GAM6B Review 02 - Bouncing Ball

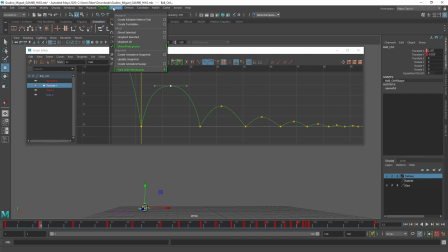Okay, so if we go to animation, visualize, ghost selected. Let me make sure the option box is set. Yeah, ghost the geometry. That'll be fine. Okay, so let's hit apply. Oh, you know what? I should grab the geometry instead of the controller.
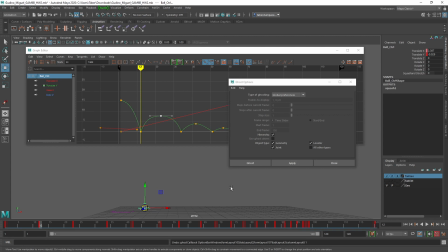So, there.
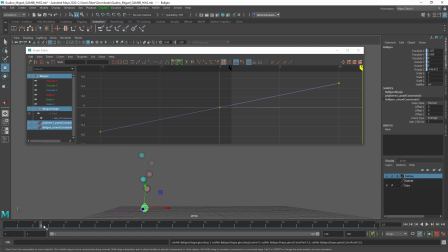All right, so now you'll be able to see, let me move this out of the way.
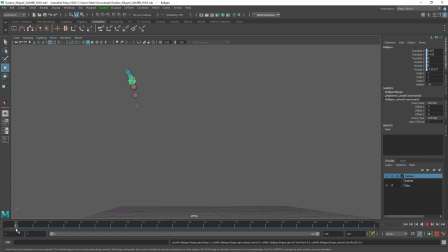You'll be able to see that the spacing on this first drop, right, it gets wider and wider and wider. And on this bounce now, it goes from wide to smaller, smaller, smaller, smaller, wider, wider, wider, wider. But on this one, the spacing is very even on this first part of this bounce.
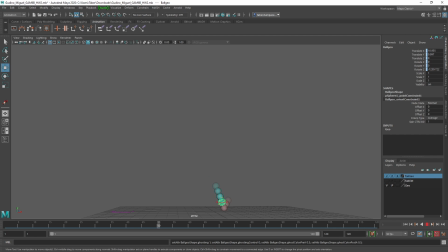Then it gets smaller, then it gets wider, and then it gets even again. That's the difference between those two graph shapes. So we're losing a bit of the change in spacing when we don't have a perfect arc shape.
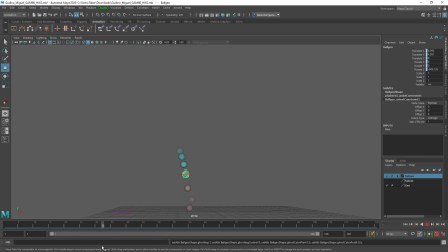And when we do, we get perfect spacing getting bigger and bigger the entire way. So you can see even those last few frames, this one's clearly the biggest spacing, then slightly smaller, slightly smaller, slightly smaller, on and on and on.
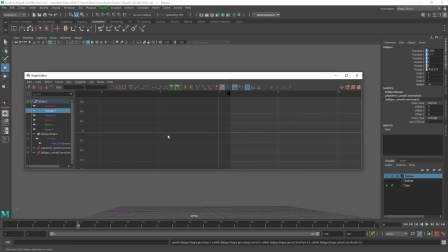So that's the difference between, where'd it go? Oh, and now I'm grabbing the geometry. Let's see. There. Yeah, I feel like that's a little bit floaty at the peaks, but the impacts are definitely a lot better.
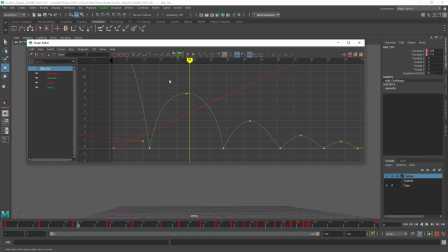It is probably a little bit, because that's what I was debating is, did I make this too wide, right? And so if I thin that just a tiny bit, that's probably going to be better. It's still sort of a round shape rather than a torpedo, but I'm not lingering as much.
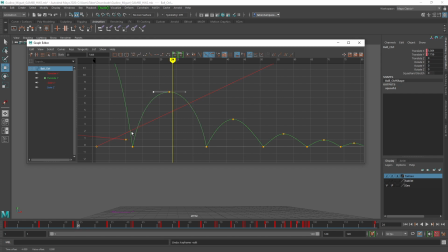The more you do this, the more floaty at the peaks it will be. But the idea is to just get a round shape rather than a flat portion of it. We could alter this one without even widening the top. Just move this tangent handle away from that line a little bit, like this.
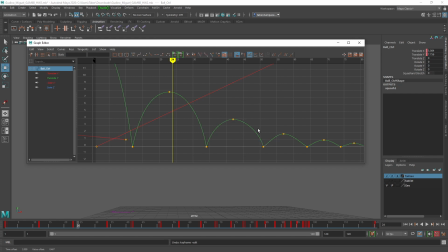And so we don't even need to stretch the center. This will have much the same effect as what I did.
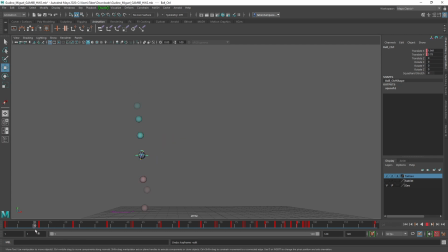So now, still got that good spacing. This one's spacing is much improved now. And now if I play it back, it shouldn't feel as floaty. Wait, how did you get that effect where it's where there's more balls? What the heck happened?
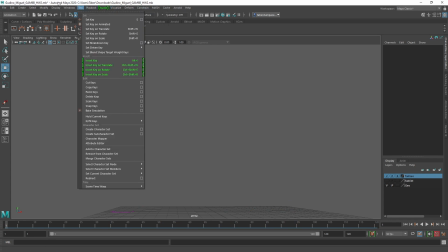Ghosting. So I did visualize. This is an animation subset menu. Visualize, ghost selected, but you have to grab the geometry if you want it to work correctly. So I unreferenced the geometry layer so I could actually touch the ball surface, and then applied the ghosting to it,
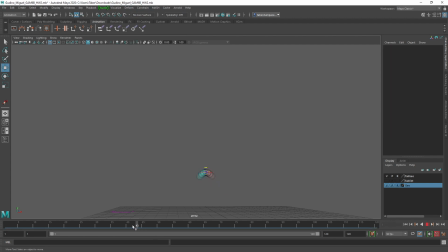and then you can just re-reference that so we can't select it anymore. Now we can see frames before and after the current time. It's a nice visualization technique. I try not to have students use it too much at first, because we should be planning and getting to know the graph editor,
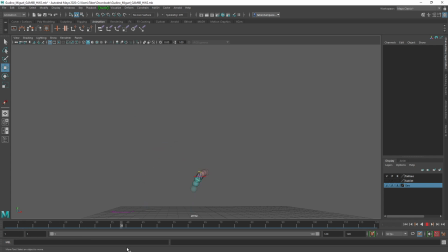but it can be really great for figuring out what something is doing through space. Cool. Yeah, and other than that, I mean, everything else looks completely fine. Do we have squash and stretch on the ball or none? No, I was thinking the same thing as Yang. Okay.
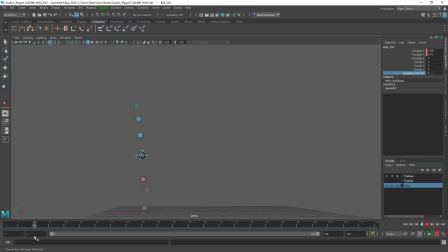When it's moving that far through space, definitely we're going to want some squash and stretch. It would have to be a very, very dense, hard material for us not to include it. If it's anything even semi-pliable, then you're going to want to apply that.
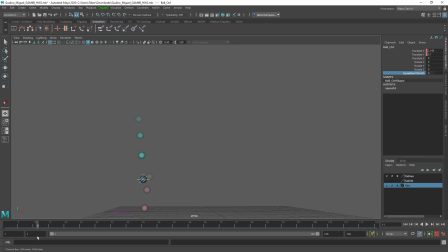The idea is, if you held it in your hand and you squeezed and you could make it flex, probably in animation it should flex that amount. So a tennis ball, we could give it like a good 10 to 20% deformation.
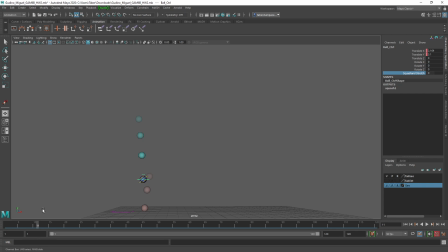And so we'd probably want to stick within that if we were going realistic. If we were going cartoony, then of course we could just crank that way up. But really, the maximum amount of stretch that I've got available on this rig at all is pretty understated compared to what a cartoon would do.